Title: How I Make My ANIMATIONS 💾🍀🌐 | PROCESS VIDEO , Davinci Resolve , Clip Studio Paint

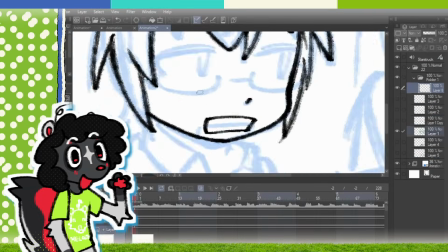4:08 After storyboarding, I'll do the line art for all elements including the rigs and frame-by-frame.
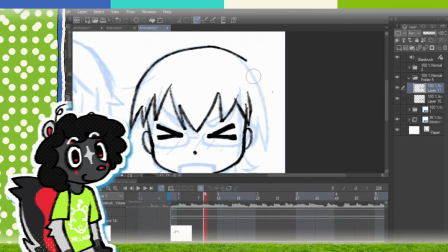4:13 The rigs will just have all the parts in a single folder, while frame-by-frame animation will be in separate folders inside an animation folder like this.
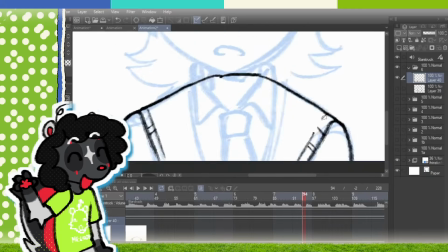4:21 I start with line art, then the outlines for the shading and highlights, and then fill in all the colors,
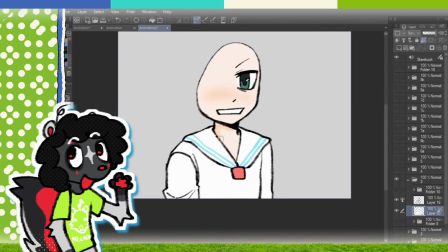4:26 often on separate layers to make things like adding gradients easier, although you can also do that through mastering,
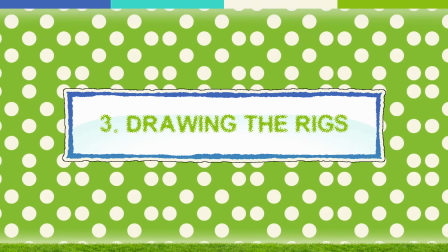4:33 editing/compositing. Part 3, drawing the rigs.
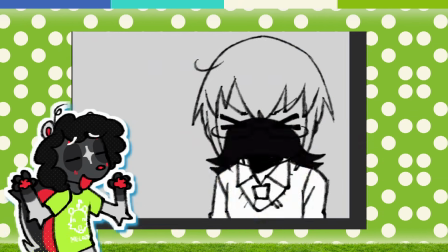4:37 The rigs can be a little complicated to figure out, and it took me a couple attempts to figure out what works best for me.
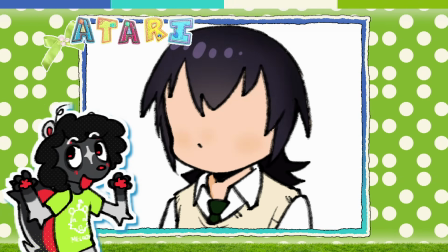4:43 I like to have a minimum of 3 to 4 parts for every rig and expand from there for more minute movements like the bangs or eyebrows. You
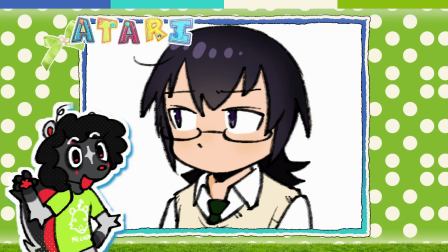4:51 really don't need a ton of parts to make a fluid animation if you know how to edit them well though.
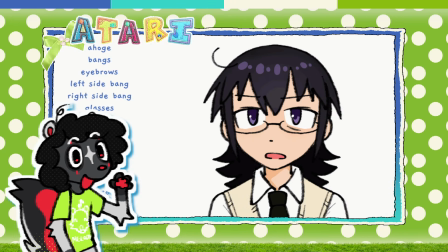4:57 Mesh transformation. My rule of thumb is that if a shot is longer or a close-up, I tend to put more moving parts to make the motion look more realistic.
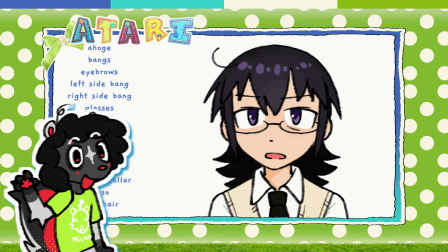5:04 My Kotomi and Tomoko rigs were 5 to 10 pieces each. Part 4, designing the assets. Great, now we have all the parts for the characters, but what about the background? I actually have a little cheat I've been doing for every animation I've been making lately. It's picking one image/palette to base all the background assets off of. Simple enough, right? I get most of these images from Kawaii Scans because they have a wonderful variety of cute high-res memo pad scans to use.
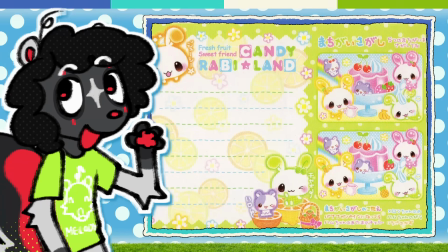5:34 I used this memo pad design and built all of the assets off of it.
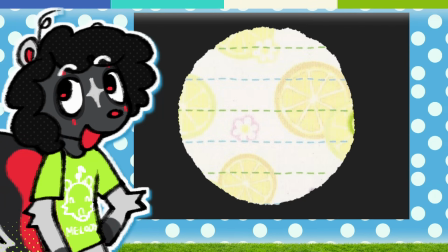5:38 For what to do outside of that, I usually go with large color blocked elements with textures on top, so that they aren't too distracting from the actual character animation.
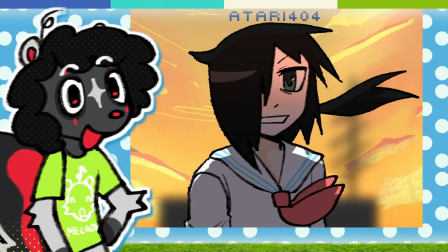5:46 My only exception from this was the fugitive part of the animation, since it was referencing a specific scene from the OVA.
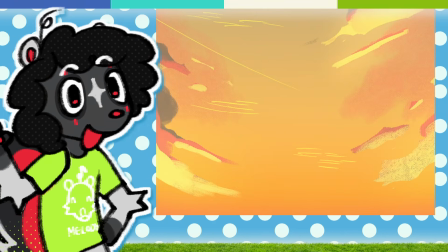5:53 For this I used a background I drew for an animation collab a while back. Work smarter, not harder.
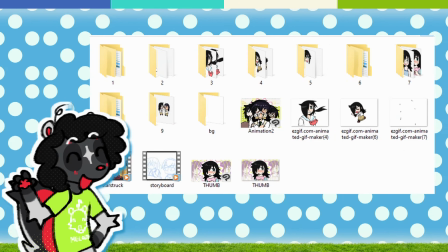6:00 Part 5, editing the video. Once all the parts are completed, I export all the frames as layer PNGs.
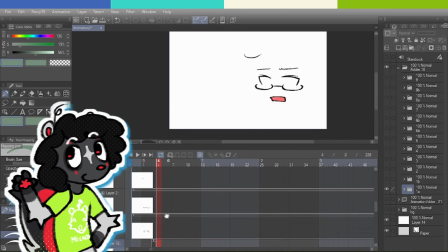6:06 You can do this in 2 ways. Put all the asset pieces on a timeline and export it as an image sequence at 12 FPS or so,
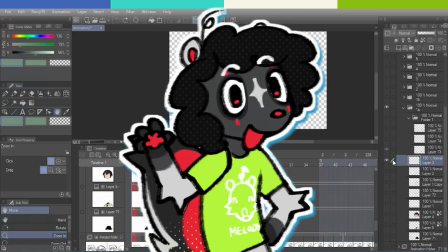6:14 or just turn on and off visibility for every part you use. I tend to use the second one, although it can feel more tedious, saving every rig to its own folder. Any looping frame-by-frame parts can also be exported as GIFs or as PNGs I'll compile together in something like EasyGIF.
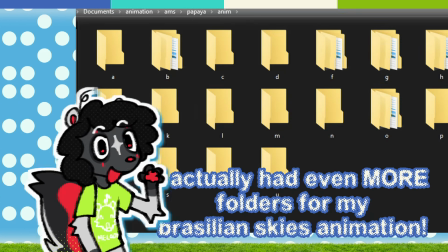6:30 All parts are numbered and then put into alphabetical folders. The most amount of folders I've had is A to Q for my Joyful Thought animation.
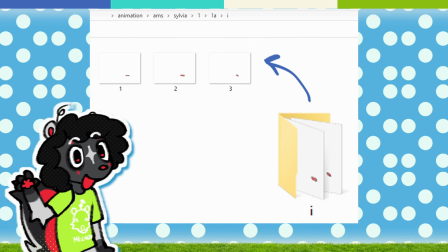6:38 I put all multi-layer parts like lip sync and eyes into their own folders with their own numbered sequence to make it easier to bring them in to animate later.
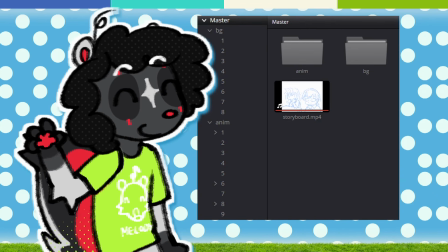6:46 In Davinci, I replicate all the folders I use and also drag in the exported storyboard video as a base to line all the parts up.
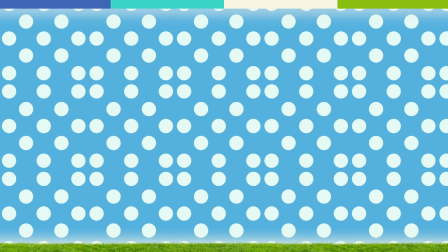6:54 Animating the background.
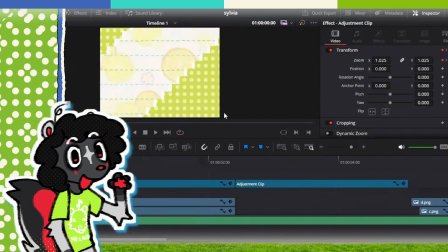6:55 Although the background for this animation had quite a few moving parts per shot, I made sure to keep the actual animation of every part quite limited.
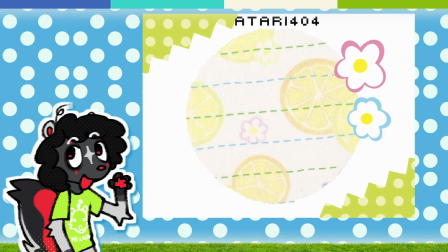7:03 I only did zooms, rotations, or had the parts sliding across the screen relatively slowly.
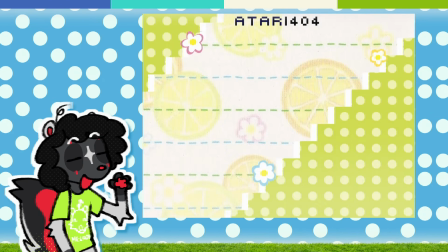7:08 The element I like the most is the elements popping in.
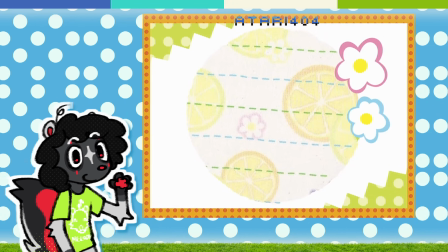7:11 I did this with a simple zoom transform, going from small to oversized and then back to normal in a total of 6 to 8 frames.
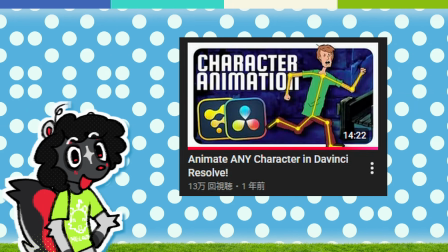7:18 Setting up and animating the rigs. I'm going to plug Nomad R Productions' rigged animation tutorial here again because it basically lays out everything I do.
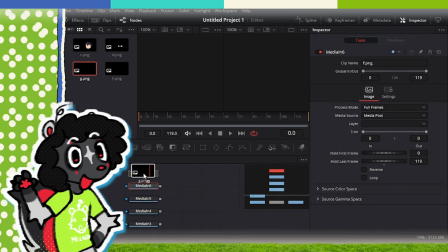7:27 The basics is that you're going to create a fusion composition, go into the fusion tab, and merge all of your parts together into a node tree.
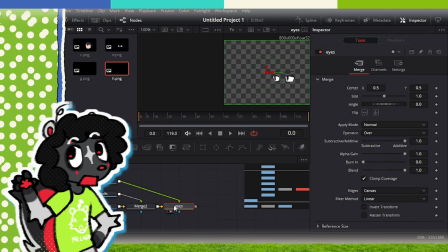7:34 For my specific case, I tend to merge all the face elements to the head and then just layer everything else how you'd expect.
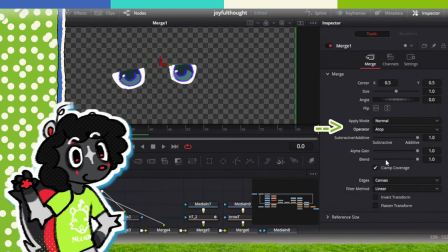7:41 For these rigs, I sometimes also change the pupils to be atop the eye whites when merging the nodes to mask them accordingly.
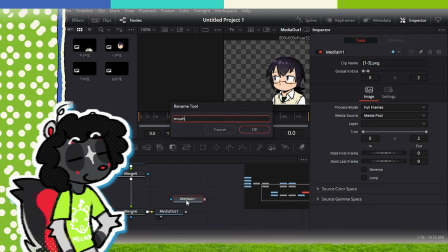7:47 This is also where we bring in the mouth parts by selecting them all in File Explorer, or whatever Mac users use, and dragging them into the composition.
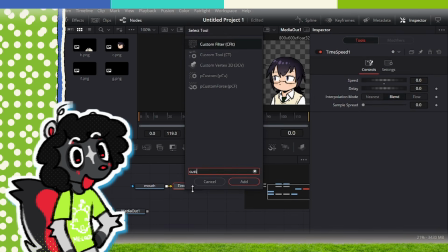7:55 This will import them as an image sequence you can then manipulate using a time speed node and custom tool.
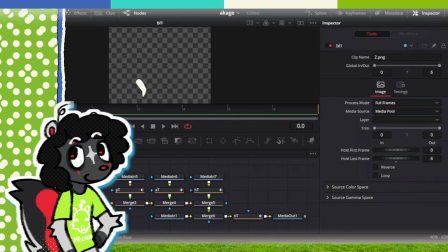8:01 After the initial setup, I use a transform node for every part I'm moving. Once again, it's just a lot of rotating and sliding with some easing on the splines to make the motion look smooth.
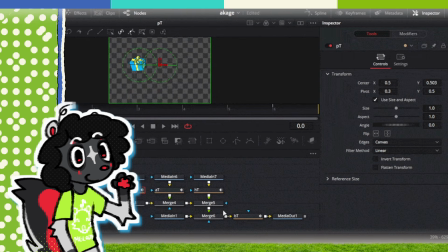8:11 For the head and hair, I also tend to do a tiny amount of squash and stretch using the X and Y size / aspect transform nodes. It adds a small amount of bounciness I really like in my animations. I got this trick from my buddy Nico, aka @11waf on Twitter.
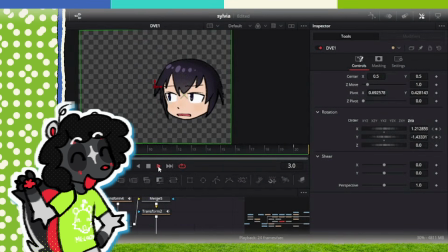8:26 For my last little animation trick, I use the DVE node. It adds a tiny bit of 3D curve by basically making the image into a flat face on a pseudo 3D plane if you change the X and Y nodes. You can also do actual 3D image stuff, but that shit scares me, so I haven't touched it.
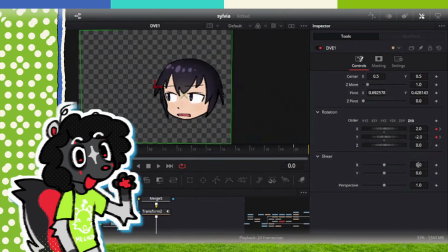8:41 I use this for head turns mostly, although you can also use it for parts like arms or even the entire body.
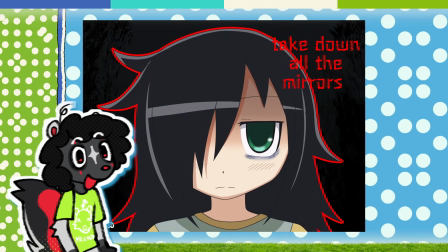8:46 I didn't want to do much animating for my MERS animation, so instead I used this DVE node trick. The best tip I'll give is that a rig is made of a lot of moving parts, so keeping each movement subtle looks better than having all of them move a huge amount.
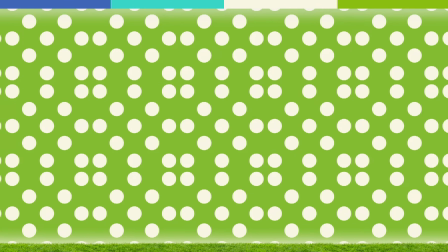9:00 Less is more. Adding extra effects.
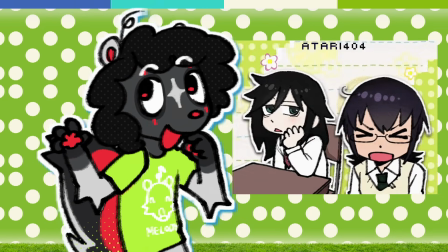9:03 The only animated add-ons I had for this animation were the little text pop-ups here and there, otherwise the rest was fusion effects.
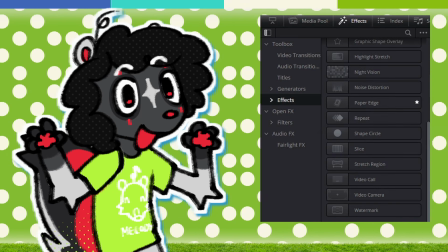9:10 The main one I use in almost all my animations is the paper edge effect. It takes a bit of finessing, but I tend to put it at
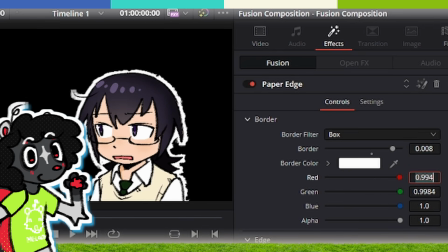9:17 0.007 border width and then bring down the edge intensity and contrast to create a thick, smooth outline.
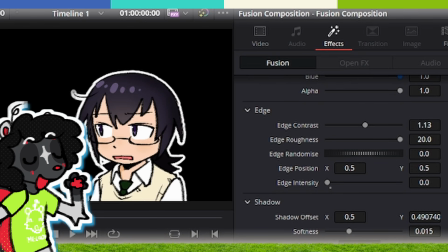9:23 I feel it really helps the characters pop from the background in a simple way that moves as they move.
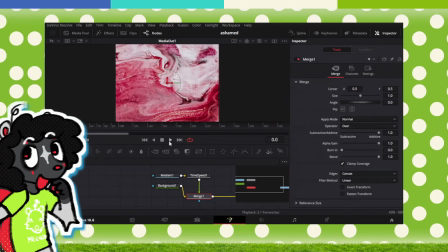9:28 In some animations, I'll also add an overlay with an image sequence to give the animation texture.
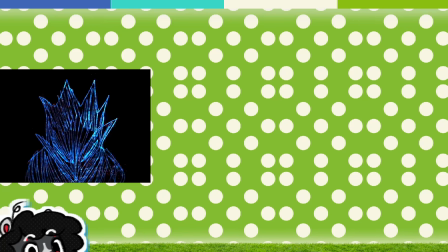9:33 You can see this done in my Scott Street animation or in the background of my Gnaw and You're a Big Girl Now animations. The last thing I've been doing more recently is using the glow effect in Fusion.
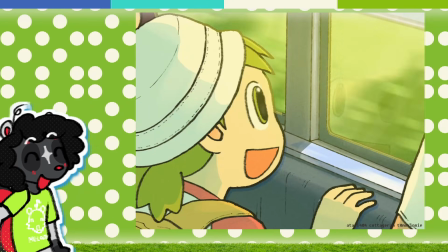9:43 It gives about the same effect halation would give, but free, and makes the rigs look a bit softer, which I like a lot. Using adjustment clips. Finally, we can address the last piece of the puzzle, the adjustment clips.
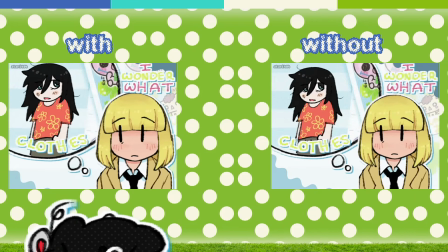9:55 These basically treat all layers underneath as one big camera layer and allow you to transform them all at once. It's great for zoom-ins or quick cuts. And that's how all my current animations are done. Full hand animated AMVs and such obviously deviate from these elements, but the basics still apply to all of them. Thank you, viewer, for taking the time to watch this MP4 file, and as always, colon 3.